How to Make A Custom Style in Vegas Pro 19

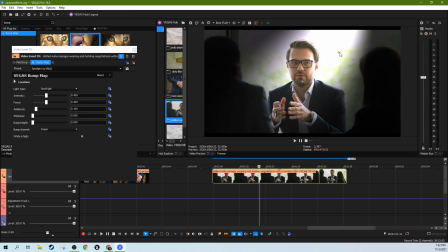This bump map will kind of create some artificial depth in a shot that doesn't have any artificial depth.
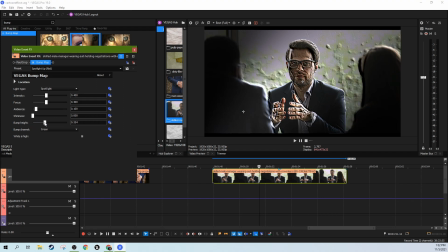And we can create the bump height and go really high.
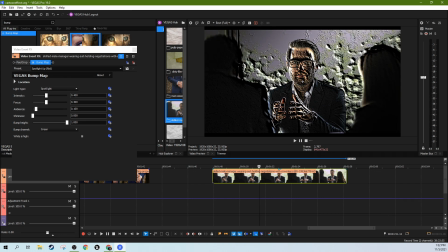See, so now this shot that had no depth, now it has tons of depth, really hard black and white depth. Now it makes it really kind of gross looking, but that's okay.
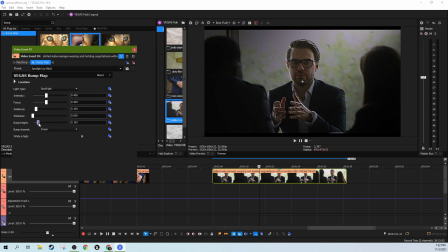We don't have to go that high, but what we can do is kind of get some good hard outlines of some of our key figures on a shot, right? So this is not what we're doing in this shot right here, but I want you to see what it's doing to a shot in the raw before we add it to this heavily affected one.
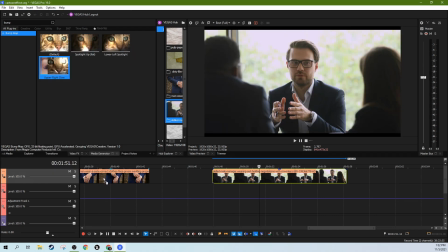So I'm gonna add maybe an upper right hand glow to this man wearing a suit here,
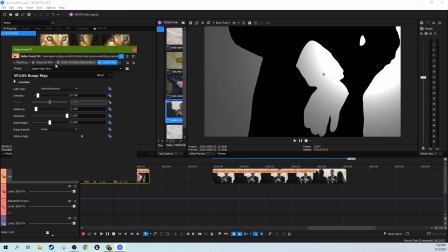and I'm going to put it before the color corrector secondary and after the Gaussian blur.
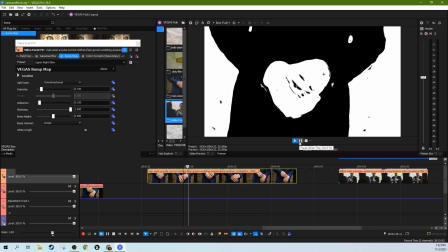And now you can see, now we have some more outlines here. We have some more bump and kind of motion
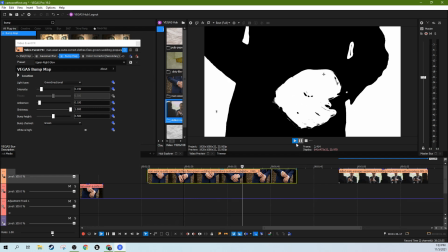lines almost that really kind of help give it more of a cartoony look.
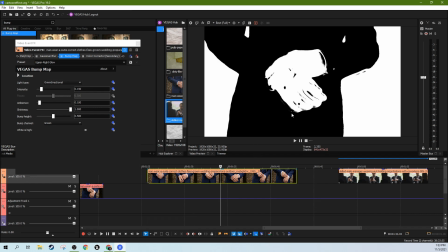And the reason why I say cartoony, I mean, we need to see kind of clear outlining of what's happening for the stylizing to actually work.
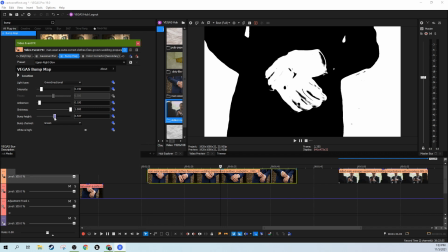And you can take the bump height, you can increase the bump height to do that. You can also mess with the ambient shine if you want some of the background to show through. You can also layer this with backgrounds and stuff. We're not going to be covering that today, but that is a possibility. Be easy to mask.
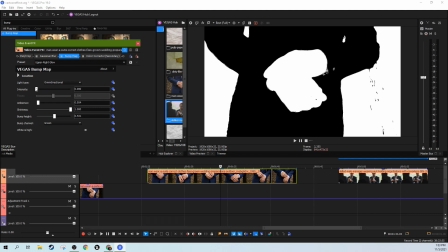And you can deal with the intensity of the light, all sorts of things to kind of help you draw the kind of outline you're looking to draw.
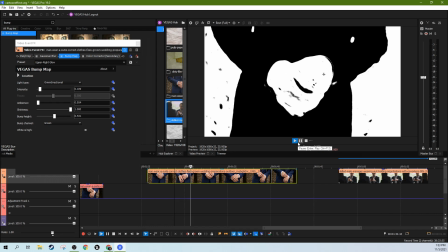And so here, now you can kind of see a clear outline of a person. You can start seeing fingers.
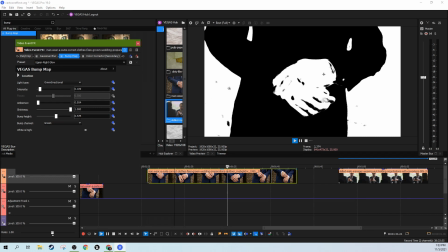Maybe let's kind of up the bump height just a bit more.
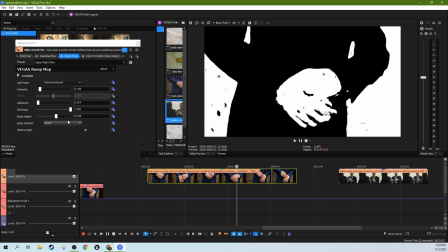But that kind of goes a long way in giving you something stylized that's still able to see kind of what's going on.
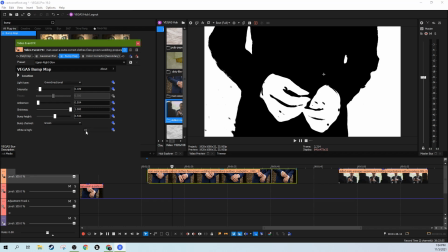Can flop it, flip-flop it, white is high versus black is high. And then I'm going to kind of up the ambience and the bump height, see how that works here.
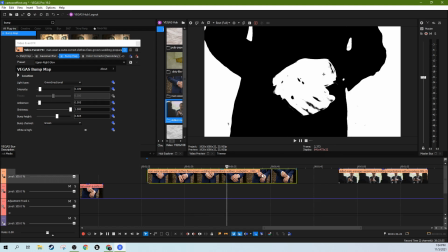To kind of suddenly create a very well-blocked figure out of actual video with very little work.
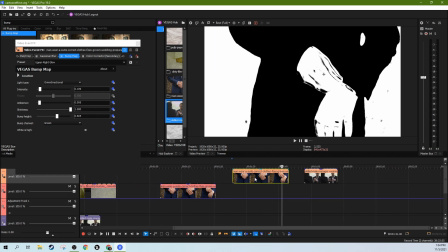And that's the point of this kind of effect, is you can do lots of stylization with tons of work, but this goal of this kind, these kinds of things, to give you something that's very stylized very quickly.
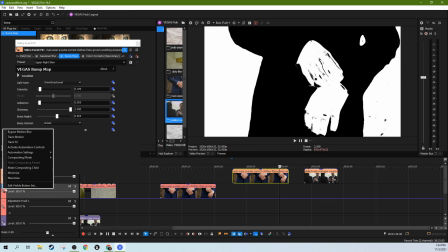So the next thing we're going to do is, this is a composite layer. I'm essentially turning it off right now.
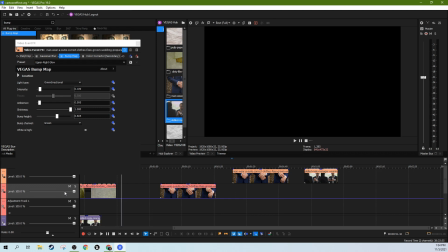So I'm going to put it to source alpha. So this composite layer is turned off. And I'm going to put it down.
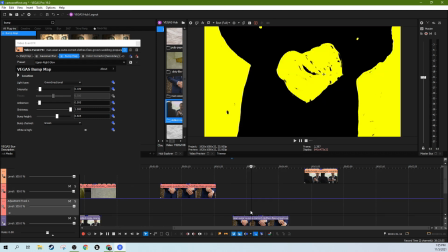We'll use that in a second. I'm going to put this down on the bottom layer here.
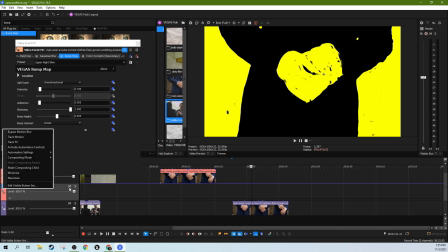And you can see above it, if I mute this track, above it is an adjustment layer. So we still have the same exact thing, but I put it down a layer.
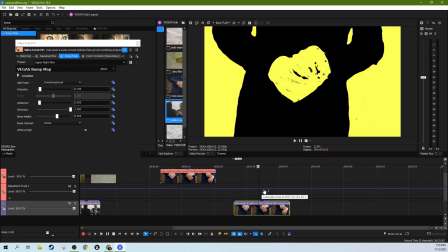And I'm going to unmute the track and show you what all I've done on this muted track here is I've added a color through an adjustment track.
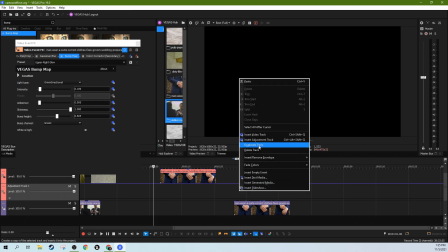So the way you create an adjustment track is you just right click and hit insert adjustment track. I have a whole video about that. But what I've done is I've done that. I've created the adjustment track and I'm having it fill up everything.
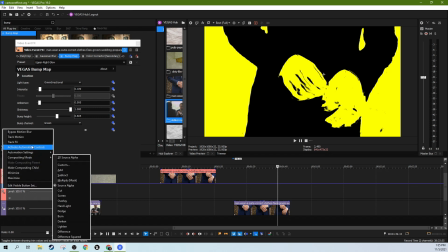So everything below it is 100% affected by this adjustment track. And we're going to go to the track effect, and you can see I have chroma blend on it.
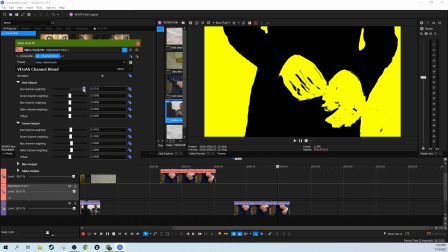And really I've just kind of messed with it to kind of get a different color out of it. And that way you don't have the stark black and white.
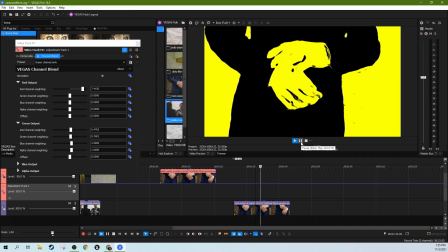You have more of a colorized effect here, which kind of gives it a little more of an abstract feel.
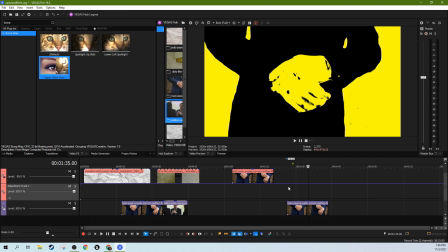Now let's add some texture to it. And there's different texture options.
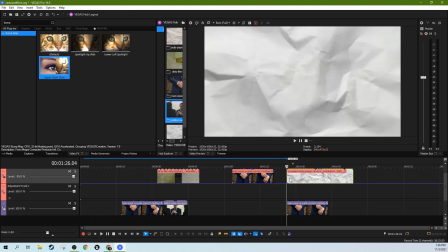This is a crumpled paper texture I've used before,
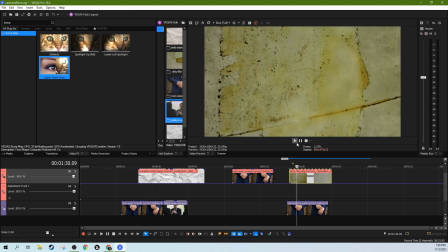but there's also film texture here, and I kind of want to show what these different textures can do to kind of help with your stylization,
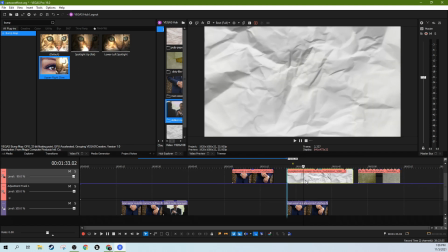give it some kind of uniform feeling. So let's start with this crumpled texture. As you can see, if you play it, it just kind of rotates through pictures of different crumpled paper, kind of giving it like a hand-drawn frame-by-frame look, really lazily done or something.
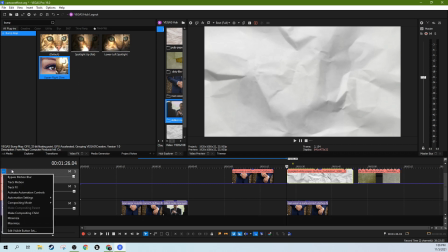So this one, we're going to go to composite mode on the track.